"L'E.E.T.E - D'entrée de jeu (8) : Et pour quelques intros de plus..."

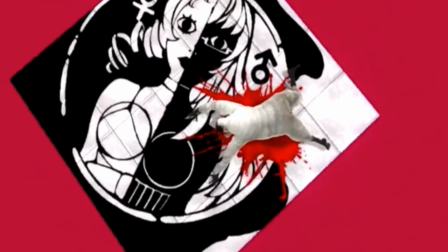Catherine envoie la dose avec corps chutant, homme attaché appelant une femme,
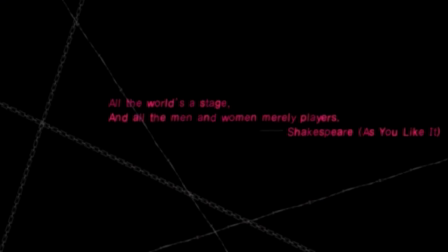voix offre qui nous guide, citation de shakespeare, dessin animé dans un jeu perclus d'extraits animés,
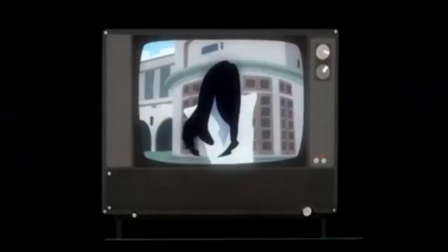allusion sonore à Lupin the Third, Polar Noir, ou au film Ring pour l'horreur, les classiques ne manquent pas, on convoque théâtre,
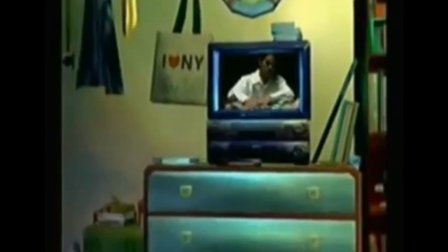dessin animé, cinéma et feuilleton télé avec mise en abîme, écran dans l'écran comme dans Room Mania,
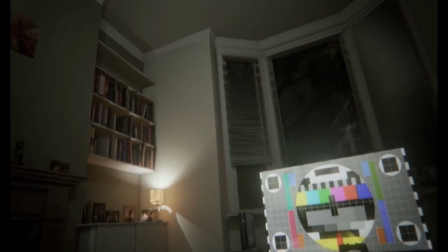le trailer de Stay Close ou d'Alison Road, télé dans le jeu avant le jeu dont on s'extrait,
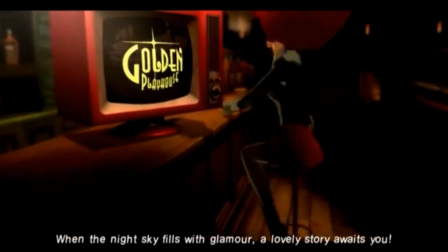c'est à la fois l'inscription dans la culture des archétypes avec Lupin, etc., et une émancipation du jeu vidéo à mes yeux, l'affirmation d'une différence.
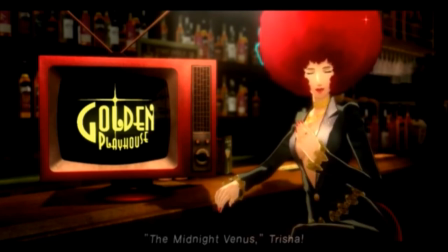Là-dessus, on trouve une femme sexy encore, aux jambes croisées-décroisées à la Basic Instinct, qui nous appelle spectateur,
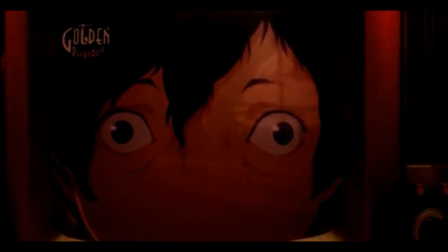qui parle de lever de rideau, le générique affiche les noms des protagonistes comme un film, puis un niveau tutoriel en cauchemar, réveil, yeux, lit, etc.
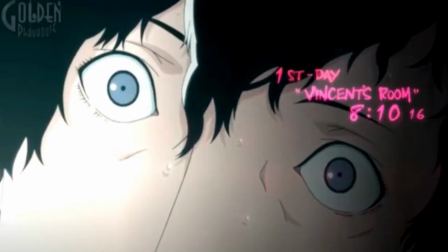On ne lésine pas sur les moyens. Solution 1112 propose chute, pénombre, femme qui nous dit réveille-toi, réveille à la maison avec elle et mot de tête,
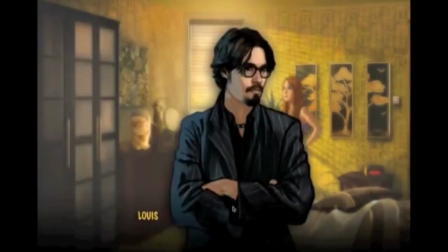ouverture à cauchemar et migraine évoquant un autre état, trans, hypnose, délire, jolie façon de raconter le jeu vidéo.
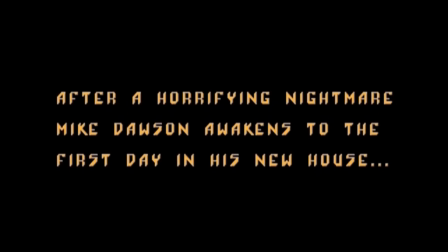Entre Mist, Darkseed ou Dreamweb, l'ouverture rêve ou souvenir plus migraine est un classique d'injection.
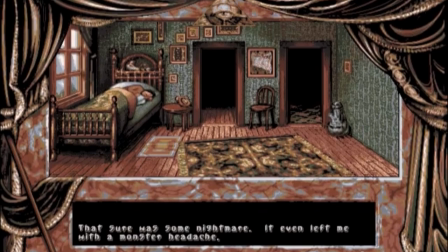Si l'introduction en flashback fait plus que plancher en évoquant un temps avant le jeu,
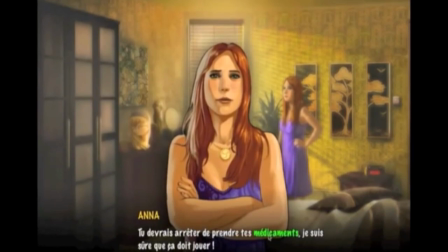le cauchemar d'introduction crée un avant-le-jeu terrible, posant notre réalité comme cauchemar de l'imaginaire et du jeu,
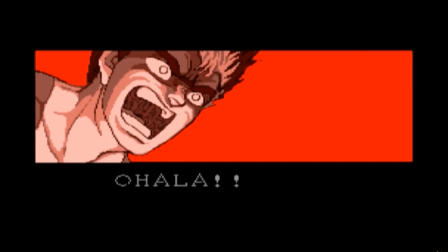qui nous en délivre temporairement. Côté cauchemar et tête retournée, il y a aussi les schmups Download 1 et 2, le premier avec cauchemar,
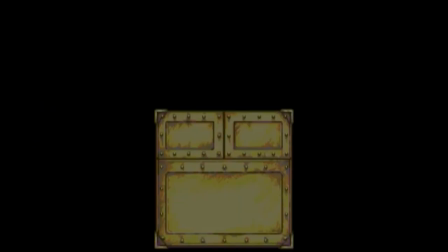réveil et jolie fille, classique, le deuxième s'ouvrant sur une boîte et un cerveau battant comme un cœur,
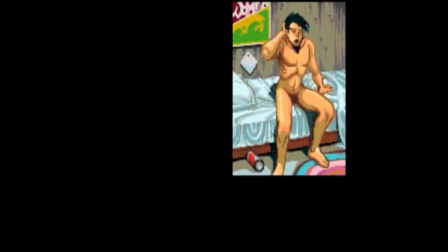une main posée et caressant chaque hémisphère, miroir métonymique du joueur, puis réveil nu, écran dans l'écran et jolie fille encore, les grands classiques.
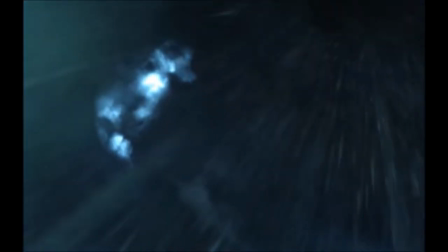Pour pas être sectaire, je ferme cette partie avec un blockbuster, Batman Arkham Asylum, Lune, Brume, Pluie, Train,
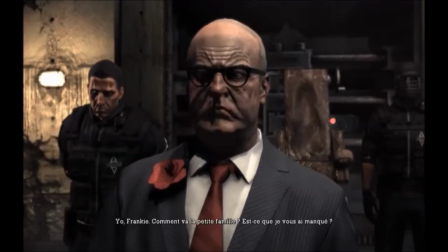Asile, Hôpital, Prison, Joker assis, mains attachées, face caméra, effet miroir encore, Ça parle famille, on nous précise que le patient est en transit,
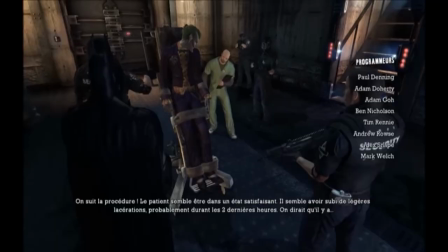c'est l'idée clé d'une ouverture.
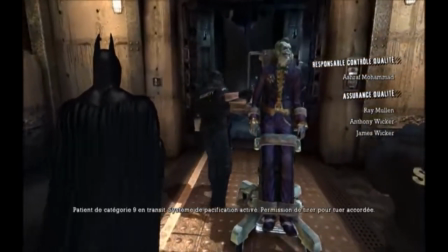Transférer le joueur dans le jeu de A à B, ici à base de nombreux sasses et couloirs, et par l'évocation du transfert temporaire de prisonniers dans l'asile.
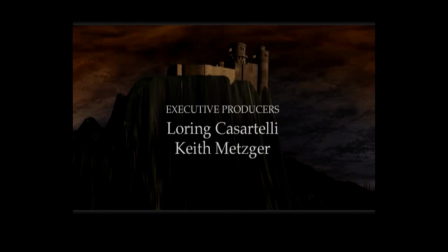On continue avec quelques introductions un peu plus appuyées de sacrés ou de divins. Frankenstein, des mots lourds sur fond noir, où suis-je, que m'arrive-t-il, Gabriel, prénom mixte et d'ange à la fois, Je ne veux pas me souvenir.
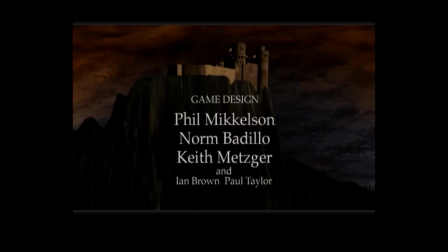On frappe à la porte qui cela peut-il être à cette heure. Donc amnez-y, nuit.
Vous êtes arrêté pour le meurtre de votre fille. Dieu est pitié de votre âme. Je suis innocent.
Injustice, meurtre, exécution.
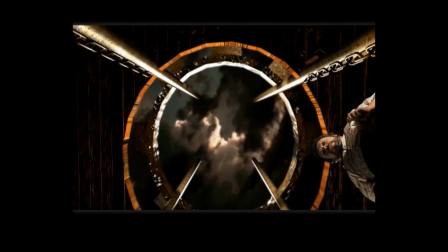Dieu, puis réveil.
Vivant, il est vivant. J'ai créé la vie.
On n'évite pas la célèbre maxime du docteur. Injection subjective pour nous et pour lui. Nos mains sont celles d'une femme.
Tu peux te lever.
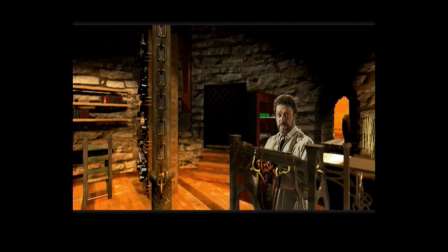Marcher. Un peu de vertige sans doute. Tu peux m'entendre. ou lire sur les lèvres.
Bref, on passe en revue le corps du héros et les moyens courants du joueur en point and click à base d'icônes bottes, mains,
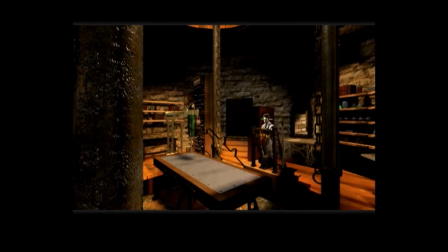oeils, bouches pour interagir. Le réveil se fait dans une tour ronde, lit de laboratoire, naissance.
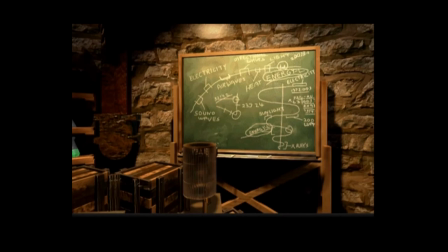On nous dit que tout est composé de deux choses, masse et énergie, joueur et avatar,
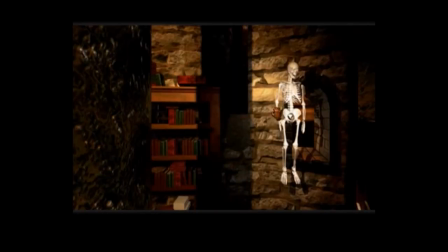électricité, squelette, corps de chat et poisson mélangés sur un parchemin.
Les opposés s'attirent.
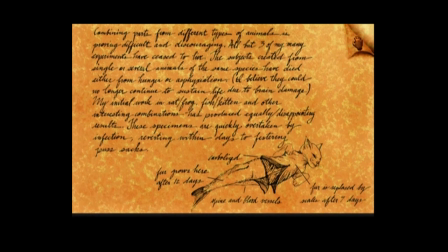C'est une création riche de liens viscérales avec le joueur, auxquels le mythe de Frankenstein se prête bien sûr particulièrement.
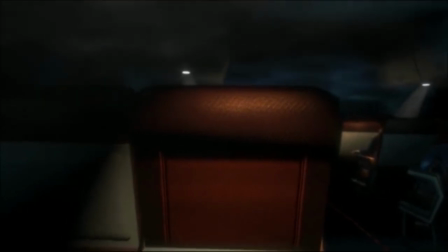La série Bioshock s'intéresse elle aussi beaucoup au rapport entre père et enfant. Le premier opus s'ouvre sur cette phrase.